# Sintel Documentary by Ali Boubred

It's taken us almost 6 months, I think, from the very beginning to now, to have a script that we've all, that's locked. Bam. We have a final script. Yoo-hoo! Woo! Where is the champagne? Okay. Take it out. I take that back, actually, because Esther is working on the final polish, which she said that she would mail today.
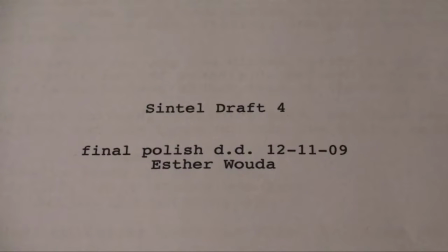[13:27]
So anyway, we're basically there. Though it still has taken a little while to get to the point where the story is set,
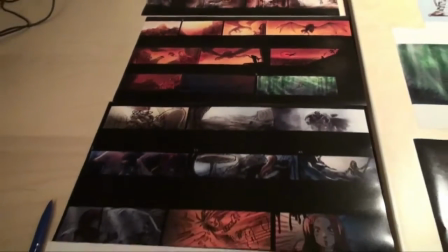[13:37]
I think it's been worth it because this story is really good, and just getting the film fund funding is a really good indication that we've got something. Elephant's dream was proof that we can actually make it.
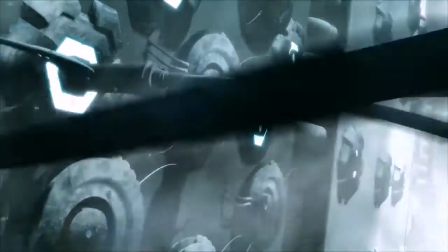[13:53]
Make something that looks like as if it's professional, no? Almost a real animation film.
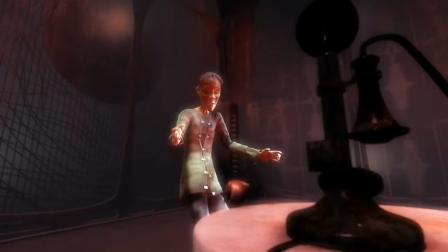[13:59]
Wow, no? It was far more, it was really a technical demo, of course, with great creativity and wonderful shots and characters in it.
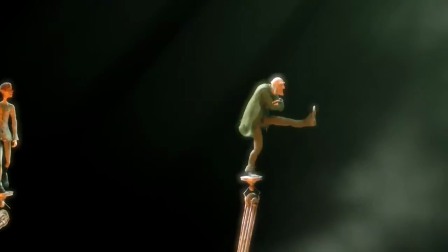[14:06]
But the emphasis was mostly on the making itself.
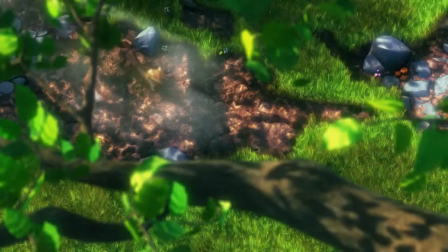[14:11]
But Big Bird Bunny was already more a film with a more
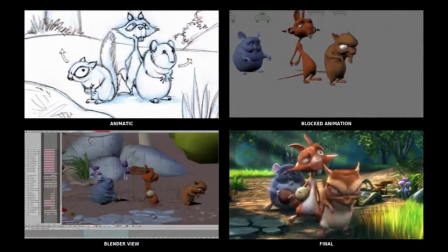[14:21]
sophisticated story writing and storyboarding time. The great storyboarders in the team, so we could do a lot of work on that. So for Durian, the target is to make a film which is perceived as a film and not as a technical demo. So you can sit down, watch it, and enjoy the little story which is being told with computer graphics.
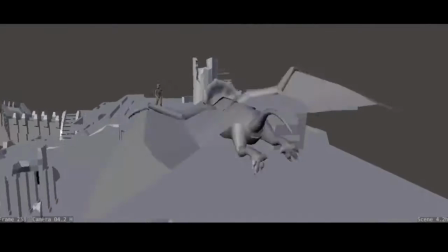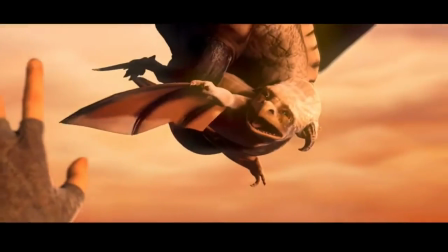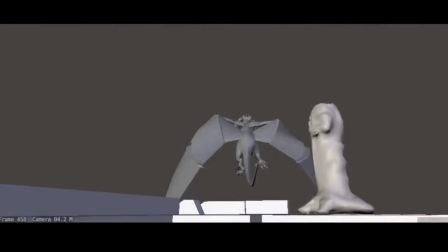Scales!
There is one drawing that got a lot of impact. It was a little girl with a tiny dragon, and I did it during the first meeting with Esther Vuda. And she totally fell in love for this little drawing, and she started to work on this baby dragon idea.
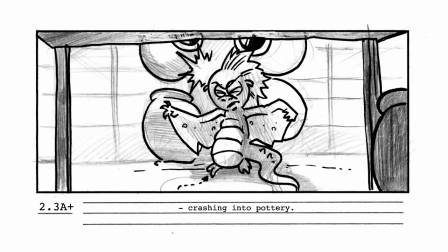[15:24]
But this baby dragon idea was an original idea of Colin. It was a revision from a Martin script. Now, this idea really
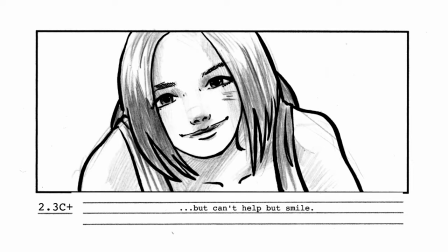[15:35]
appeal to me. I could immediately see it. I could immediately, you know, see this whole film in front of my eyes. And at the same time,
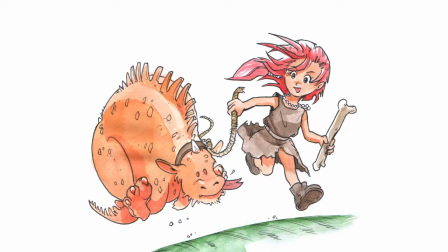[15:43]
I knew that if I start off this story with a baby dragon and a girl who gets attached to this as if it's her pet, I just knew,
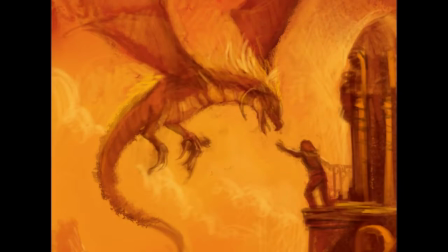[15:52]
you know, it had to end badly, because in the end, I just knew that the baby dragon had to go, and that, of course, it had to be a tragedy.
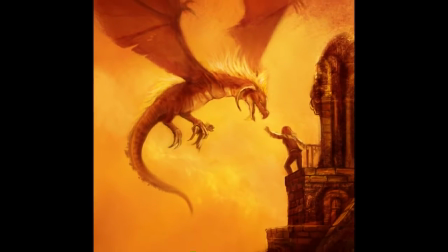[16:01]
Life is about finding things and then having to let them go again, and, you know, loving something, but after a few years it falls apart, you know, and then something new comes your way. So it had different layers, the story, and I think that's what makes it nice.
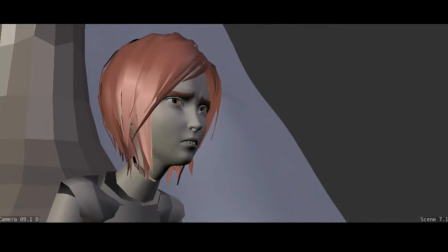[16:18]
I wanted to end this film with a woman, you know, who has grown and is sadder but wiser,
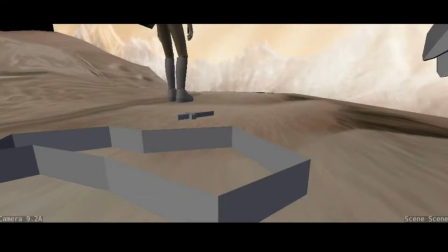[16:24]
and maybe has shed lots of old things of her past, and maybe old grief and everything,
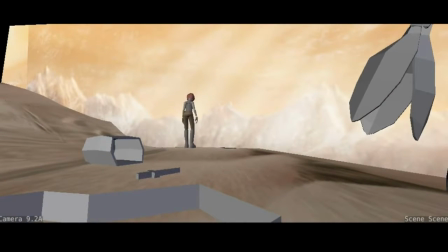[16:31]
and so that would be more of an empty landscape. So that is actually why we started off with a very crowded space, and the idea of the slum was interesting,
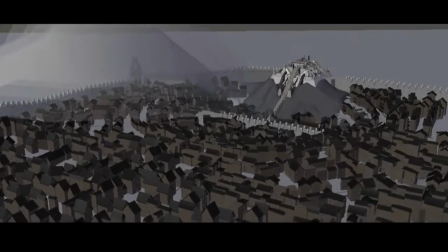[16:42]
and that is how we started off with the city of Ishtar, where she starts.
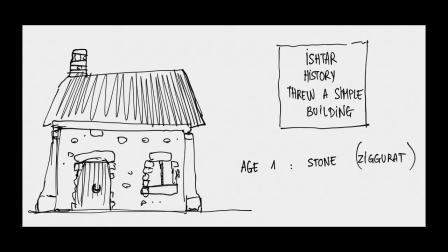[16:47]
This Ishtar city that is built on like Babylonian world,
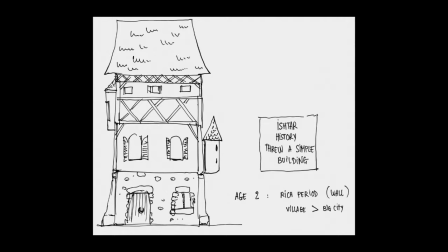[16:53]
and after there is like a medieval layer on it, and after I have like a religious war on it.